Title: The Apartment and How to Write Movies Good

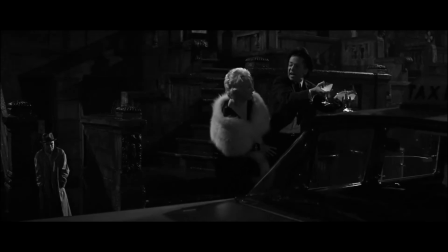(16:21)
This not only demonstrates Baxter's willingness to subordinate himself,
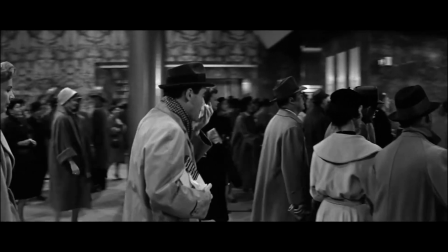(16:24)
but it also has a visceral effect on the character, with his cold being a persistent element in the next few scenes.
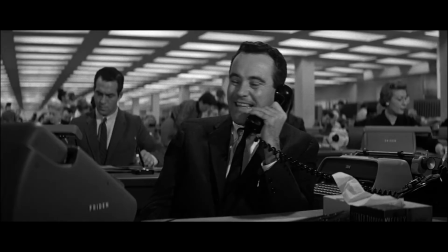(16:30)
The point is, this doesn't feel like a setup, but a natural consequence of the character's actions.
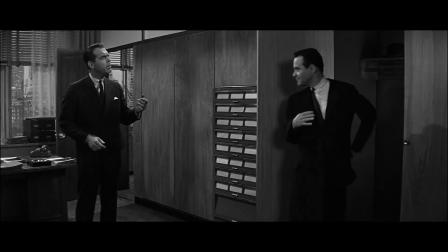(16:36)
As a result, the payoff serves as a delightful surprise which also makes intuitive sense.
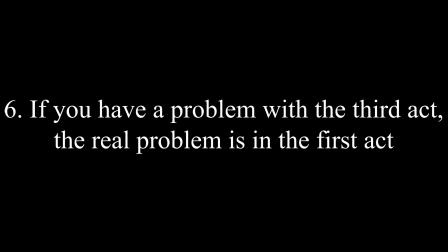(16:41)
If you have a problem in the third act, the real problem is in the first act.
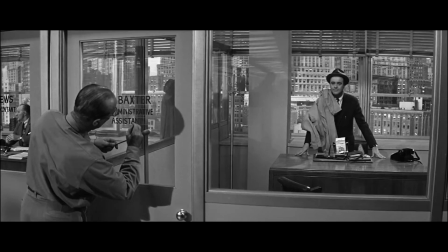(16:46)
This refers to the need for film stories to build, that in a conventional 3-act structure,
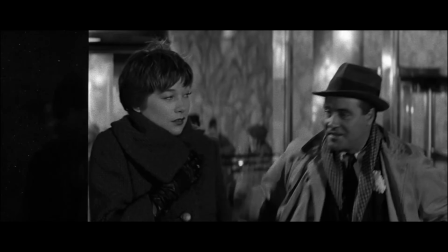(16:51)
everything which occurs within the third act should have some sort of precedent in the first.
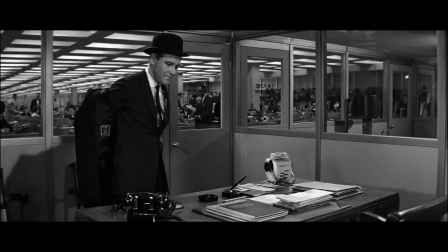(16:56)
With that in mind, let's look at Act 3 of The Apartment and how its elements are first established in Act 1.
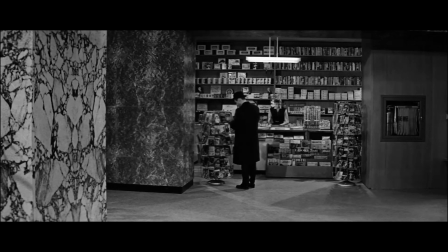(17:02)
First, we need to establish where the act breaks are in the film.
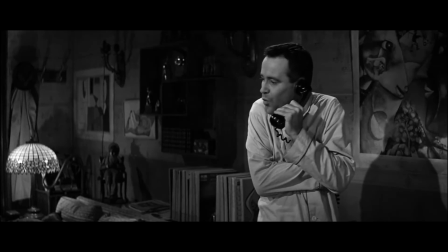(17:06)
Clearly defining an act can be a bit difficult, but 2 useful overriding trends is that each act has its own unique dramatic question,
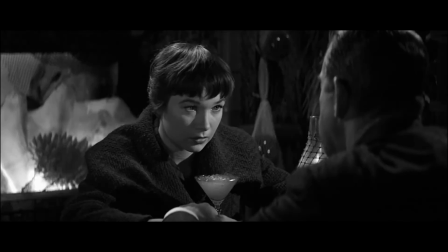(17:13)
which adds to the overall tension of the film, and that an act ends when the protagonist makes a pivotal choice they can't turn back from.
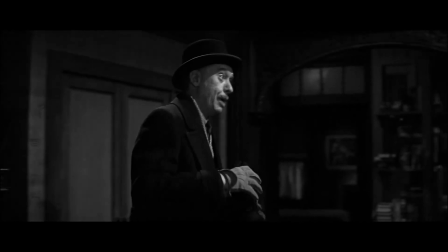(17:21)
By that logic, the dramatic question of Act 1 is, will Baxter's self-sacrifice yield him what he wants?
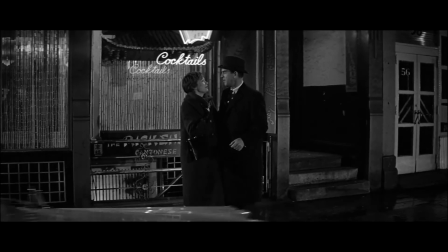(17:27)
And the act ends when Miss Kubelik chooses to stay with Sheldrake, while Baxter goes to see the Music Man by himself.
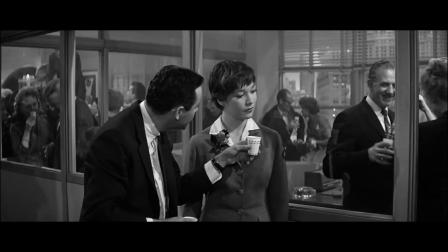(17:33)
He's starting to get the advancement he wanted, but he's alone. The dramatic question of Act 2 is, what are the consequences of Baxter and Kubelik's choices?
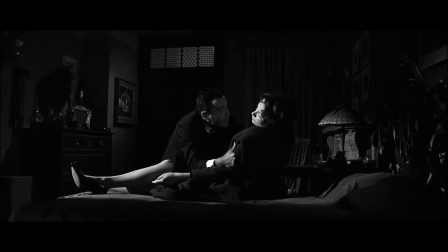(17:42)
With Baxter moving further up the company ladder, but seeing the consequences of his choices when Miss Kubelik attempts suicide.
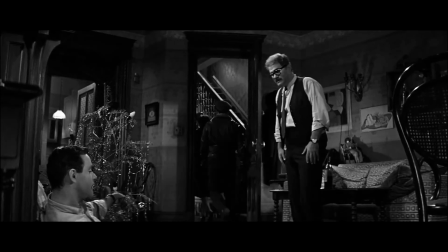(17:49)
The act ends with Miss Kubelik leaving the apartment and Baxter realizing that he loves her.
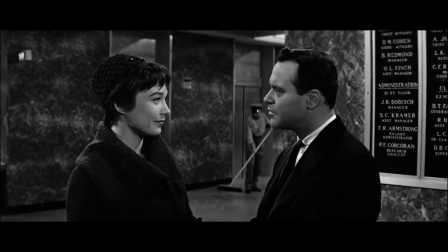(17:53)
In Act 3, both characters get what they thought they wanted. Baxter is promoted, and Sheldrake divorces his wife.
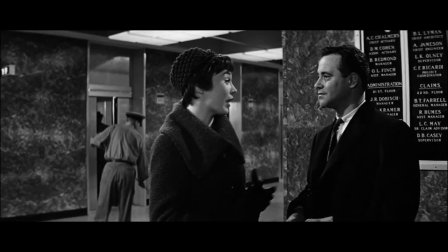(18:00)
The dramatic question becomes, will Baxter and Miss Kubelik give up what they thought they wanted to be with each other instead?
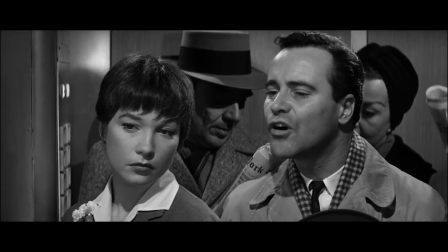(18:07)
Wilder and Diamond begin laying the pieces for this question in Act 1, which firmly distinguishes each character's want from their need,
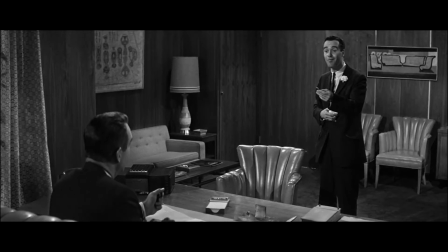(18:14)
but also how pursuing their want only deepens their need.
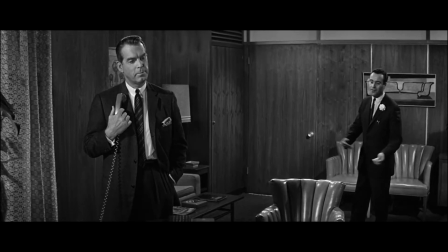(18:17)
The first act also positions Sheldrake as the central antagonist, exploiting both Baxter and Miss Kubelik for his own gain.
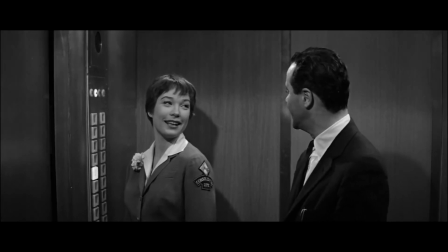(18:25)
It's also crucial that Wilder and Diamond introduce Baxter and Kubelik's banter before revealing the affair,
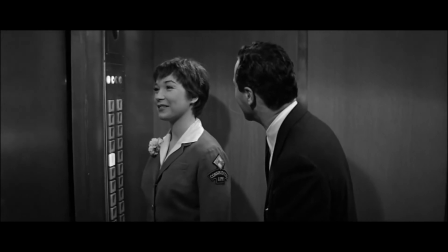(18:31)
warming the audience to the notion of the two as a couple before placing obstacles in front of them.
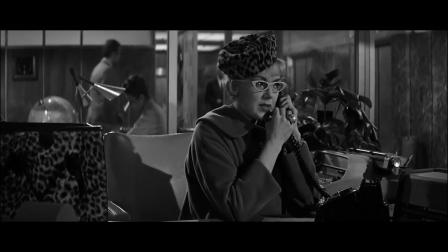(18:36)
Finally, the first act also introduces Miss Olsen, whose actions will ultimately prompt Sheldrake's divorce in Act 3.
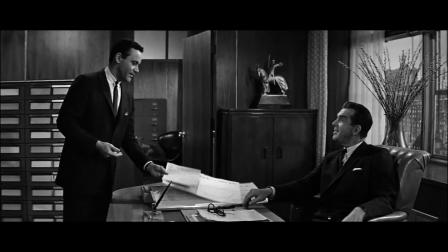(18:43)
All of the major elements which will define the drama and conflict of Act 3 are already being constructed in Act 1.
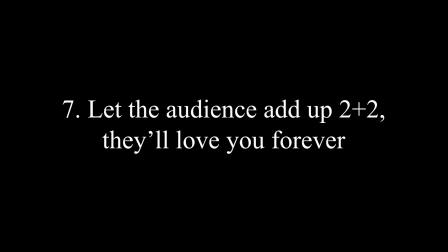(18:49)
Let the audience add up 2 plus 2, they'll love you forever. Wilder again credits this technique to Lubitsch, and it refers to how you deliver information to the audience.
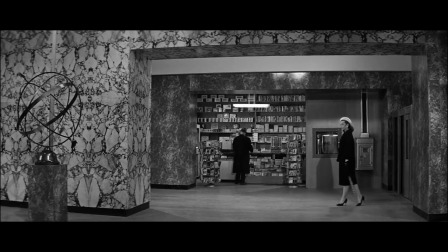(18:59)
The principle of 2 plus 2 is that you don't simply tell the audience something, you give them the pieces to put it together for themselves.
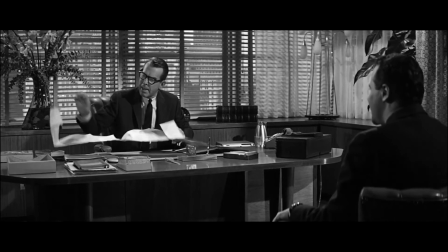(19:07)
Consider, Sheldrake never actually asks to use Baxter's apartment.
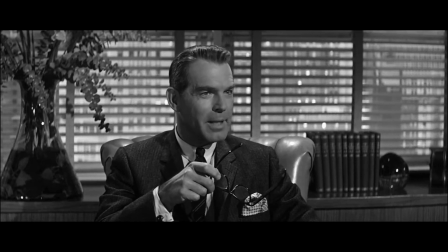(19:11)
Instead, he at first grills Baxter for passing around the key, but as his interest grows,
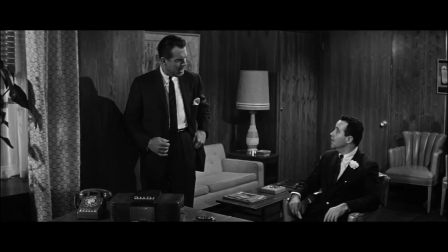(19:16)
and he asks for ever more details, the audience starts to put together that Sheldrake wants to use the apartment for himself.
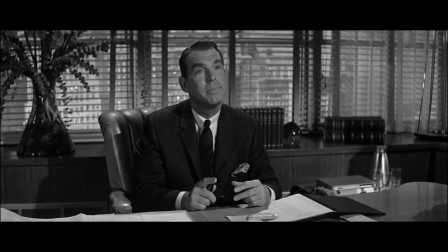(19:23)
Now, the audience gets the satisfaction of discovery, and it even creates some suspense, as they anticipate when Baxter will figure things out.
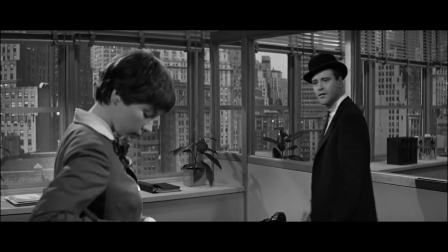(19:31)
Crow and Wilder specifically cite Baxter's discovery of Sheldrake and Kubelik's affair as an example of 2 plus 2.
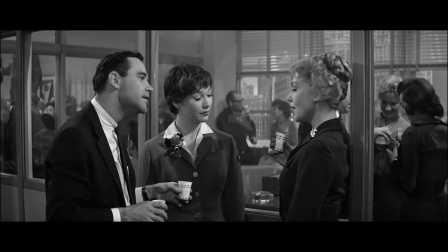(19:38)
Baxter simply being told about the affair is not dramatically interesting.
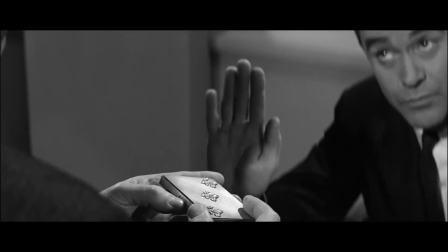(19:43)
Instead, he discovers it for himself. Baxter finds a broken hand mirror in his apartment, and rightly assumes it belongs to Sheldrake's faceless mistress.
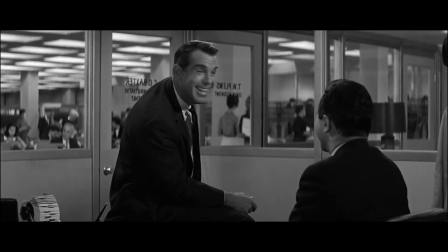(19:52)
He returns it to his boss, and the two share a laugh at the mistress's expense.
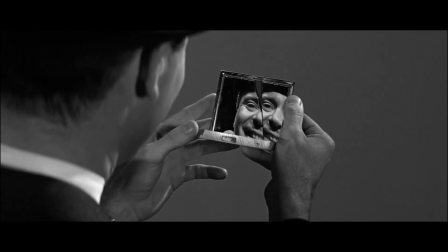(19:56)
Later, when Miss Kubelik loans her mirror to Baxter, he notices it's broken, and he adds 2 + 2.
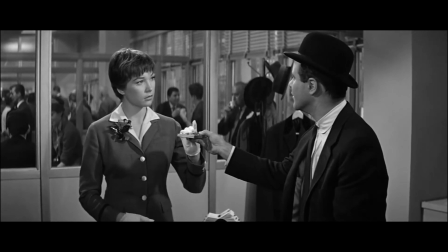(20:02)
This creates a lot of dramatic irony, as Miss Kubelik doesn't know that Baxter knows about the affair, but the audience does.
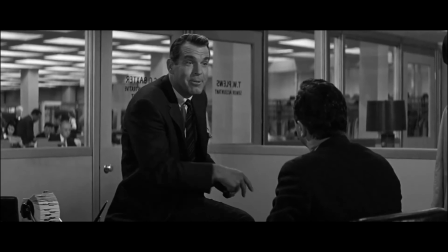(20:09)
Moreover, Baxter's realization is not just that the woman he likes is being led along by this dickhead, but that Baxter has helped facilitate this affair.
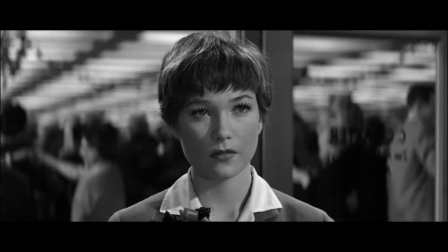(20:17)
In a sense, he's responsible for her pain.
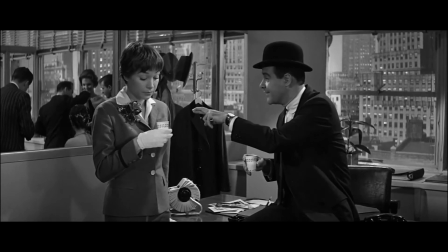(20:21)
Wilder and Diamond stressed this moments earlier,
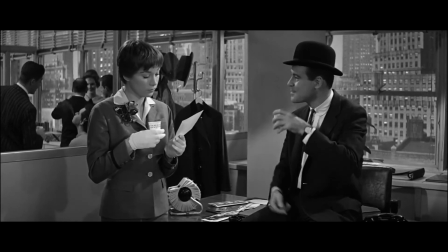(20:23)
when the oblivious Baxter brags about his close friendship with Sheldrake and parades a Christmas card of Sheldrake with his wife and kids,
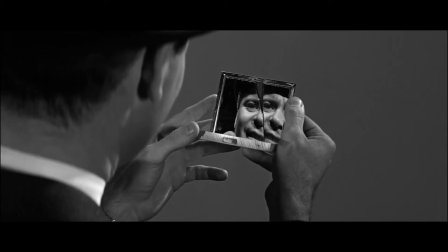(20:31)
clueless to the pain he's causing. But in this moment, Baxter suddenly realizes what he's done.
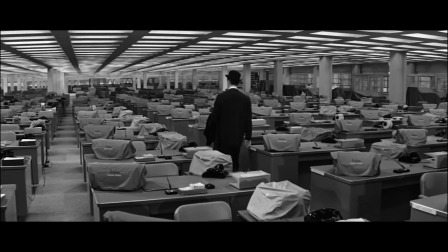(20:37)
These are the sort of dramatic possibilities which open up when you let character and audience add 2 + 2.
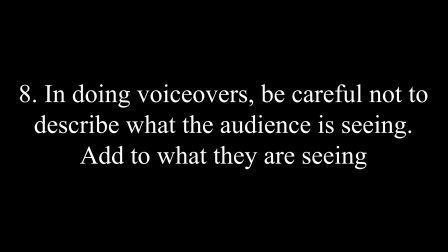(20:43)
In doing voiceovers, be careful not to describe what the audience is already seeing.
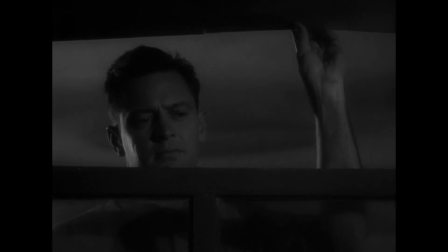(20:48)
Add to what they are seeing. Voiceover is one of the most contentious elements in screenwriting, but it's a device Wilder used all the time.
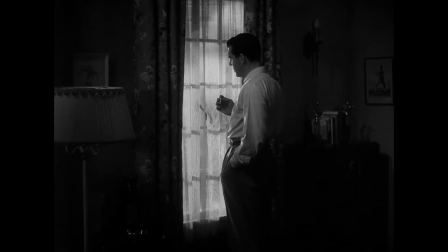(20:56)
His reasoning was simple. There's no shame in taking 12 seconds to express something in voiceover that'd take 12 minutes of dialogue.
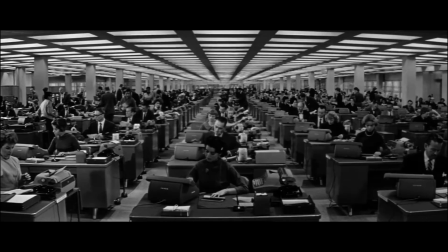(21:03)
Sure enough, the only voiceover in the apartment is in the opening scene,
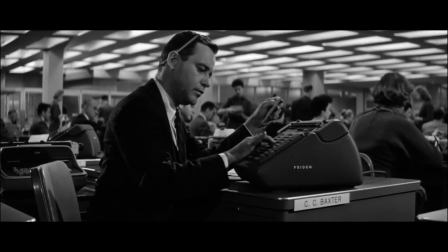(21:07)
to introduce the audience to Baxter, the basics of the film's setting, and the film's high concept.
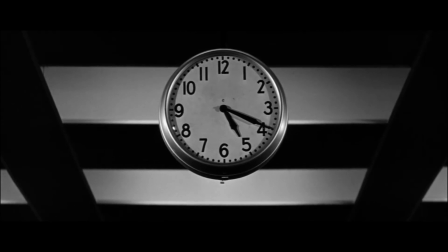(21:12)
And even in this limited capacity, Wilder and Diamond are careful not to just describe things.
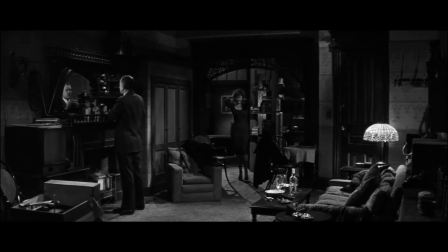(21:17)
Most importantly, Baxter never actually explains the situation with his apartment.
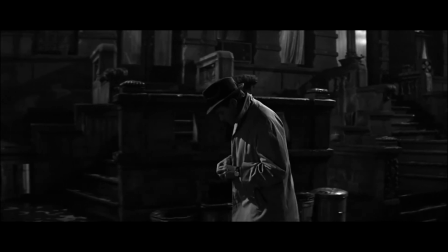(21:22)
Instead of describing what the audience is seeing, the voiceover asks questions.
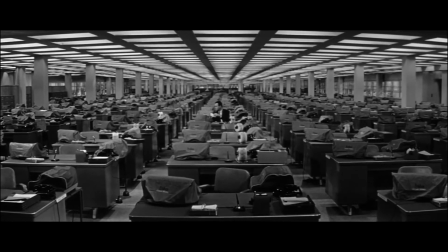(21:27) It's not that I'm overly ambitious. It's just a way of killing time until it's all right for me to go home.
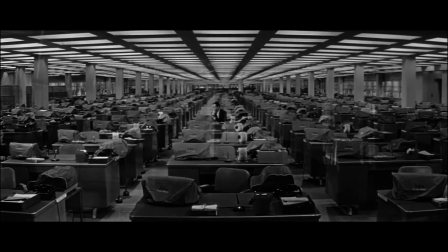(21:33) You see, I have this little problem with my apartment. The only problem is I can't always get in when I want to.
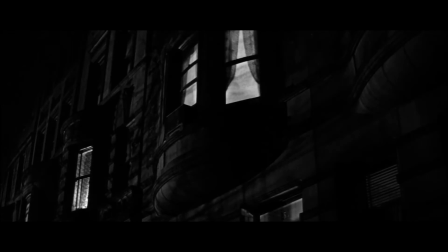(21:39)
These questions draw the audience into the film's high concept without having to explain it to them.
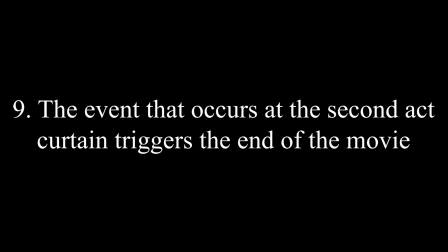(21:45)
The event that occurs at the second act curtain triggers the end of the movie.
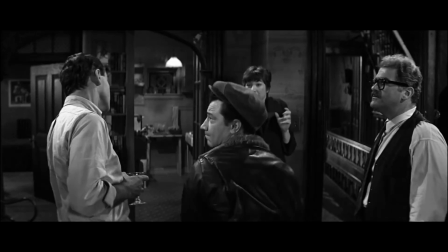(21:50)
Going by our earlier act breakdown, Act 2 ends with Baxter taking a punch from Miss Kubelik's misinformed brother-in-law,
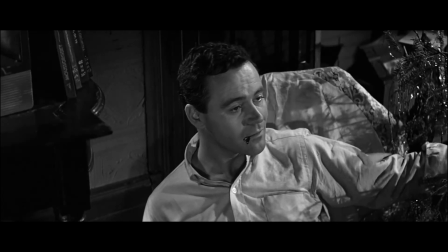(21:56)
Kubelik showing Baxter genuine affection before leaving his apartment, and Baxter solidifying his love for Miss Kubelik.
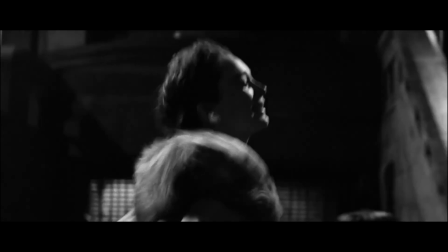(22:03)
This event triggers the end of the movie, with Miss Kubelik being free to choose what she wants for herself,
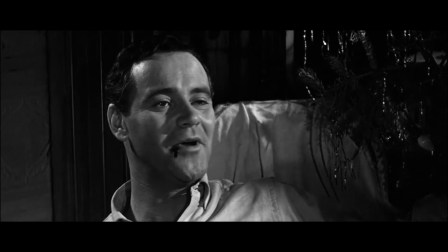(22:08)
and Baxter realizing he is willing to sacrifice certain comforts in order to do the right thing.
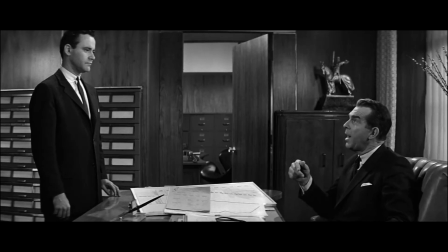(22:14)
And this is exactly what happens in Act 3.
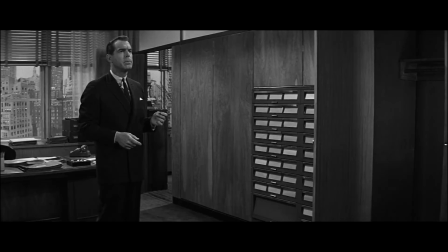(22:16)
Baxter throws away his cushy job in defiance of Sheldrake's cruelty, and Miss Kubelik chooses to be with Baxter entirely of her own accord.
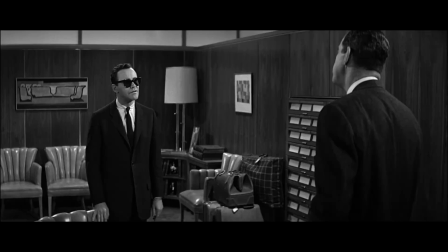(22:23)
Crucially though, while the second act should trigger the end of the movie, Wilder specifies that Act 3 still needs a twist of its own,
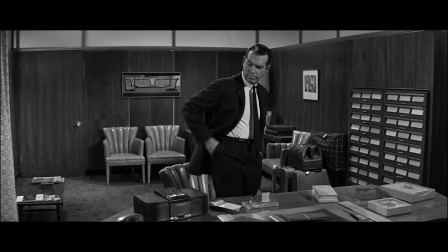(22:31)
and the apartment has such a twist, with Miss Olsen revealing Sheldrake's affair and Sheldrake's wife filing for divorce.
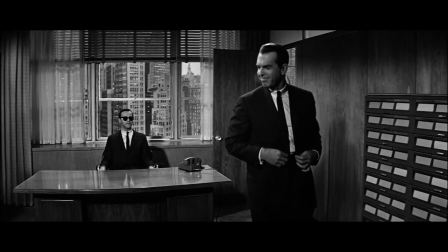(22:37)
With no marriage to maintain, Sheldrake is now much more interested in romancing Miss Kubelik, and this of course complicates the drama.
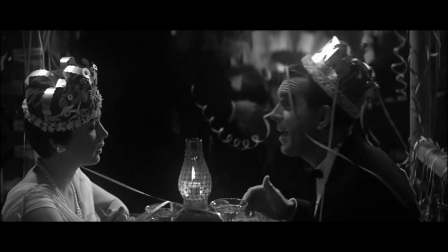(22:44)
We talked before about how Baxter and Miss Kubelik needed to defy Sheldrake for the sake of their character arcs,
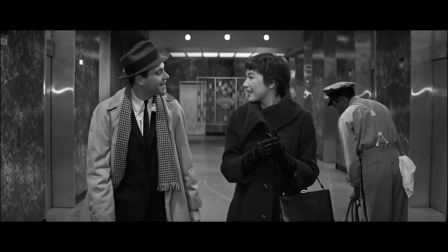(22:50)
but Sheldrake's presence also heightens the narrative stakes. The dramatic question isn't just, will Baxter and Miss Kubelik get together,
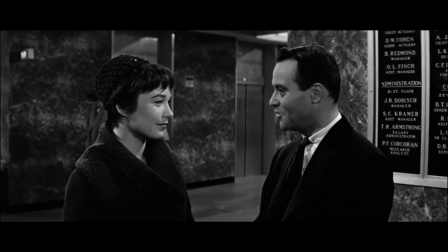(22:58)
but are Baxter and Miss Kubelik willing to sacrifice what they wanted in order to be together?
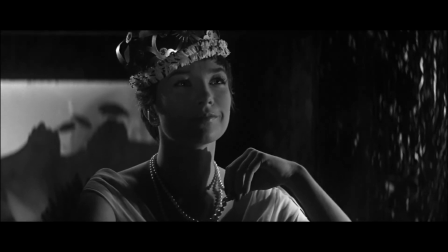(23:03)
There are a lot more consequences to the second choice, and that makes the dramatic resolution all the more impactful.
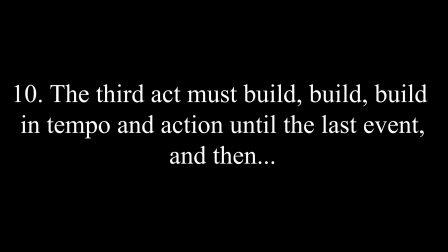(23:10)
The third act must build in tempo and action until the last event, and then?
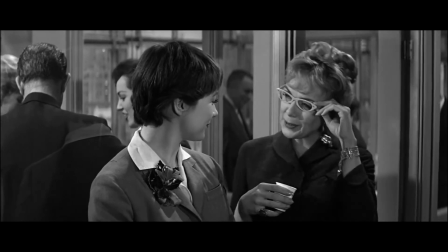(23:16)
You may have noticed my act breakdown is a little wonky in terms of time distribution, with Acts 1 and 2 being way longer than Act 3.
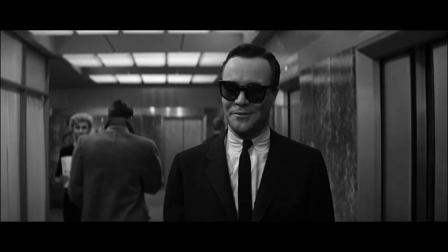(23:24)
Indeed, Act 3 only lasts 11 pages, but those 11 pages are some of the most densely plotted in the whole script.
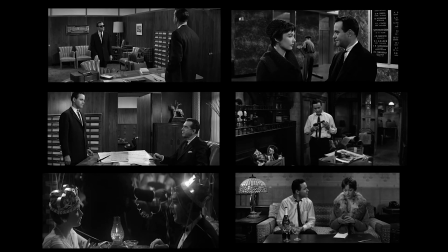(23:30)
We can further break Act 3 down into 6 scenes, each of which has a substantial impact on the plot and characters.
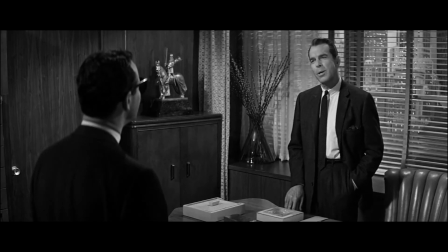(23:37)
First, Baxter admits his love for Miss Kubelik. But then Sheldrake's divorce is revealed, so he can romance Kubelik while Baxter ascends yet higher in the company.
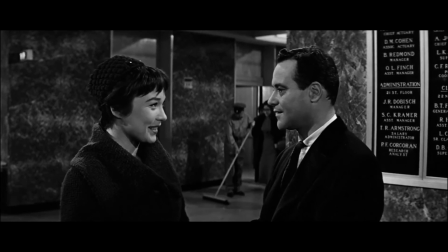(23:46)
Baxter and Kubelik meet, acknowledging they both got what they wanted, with Baxter taking his promotion and Kubelik slowly sliding into a relationship with Sheldrake.
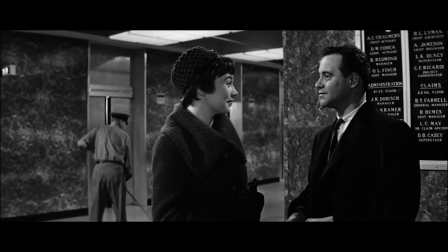(23:55)
Though this victory is only bittersweet at best and openly melancholic at worst.
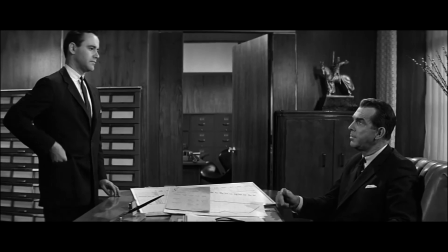(24:00)
But then, Baxter defies Sheldrake, throwing the job in his face and completing his character arc.
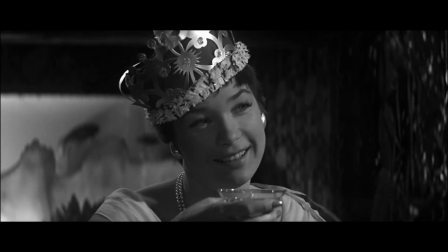(24:05)
We get some brief setup for the climax, then Miss Kubelik completing her arc, also represented by rejecting Sheldrake.
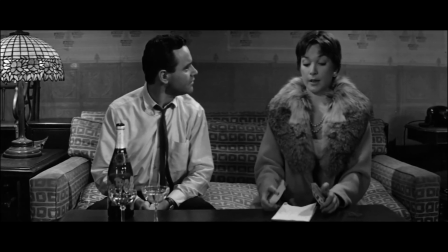(24:12)
With both arcs finally complete, Baxter and Miss Kubelik come together. This is incredibly lean screenwriting.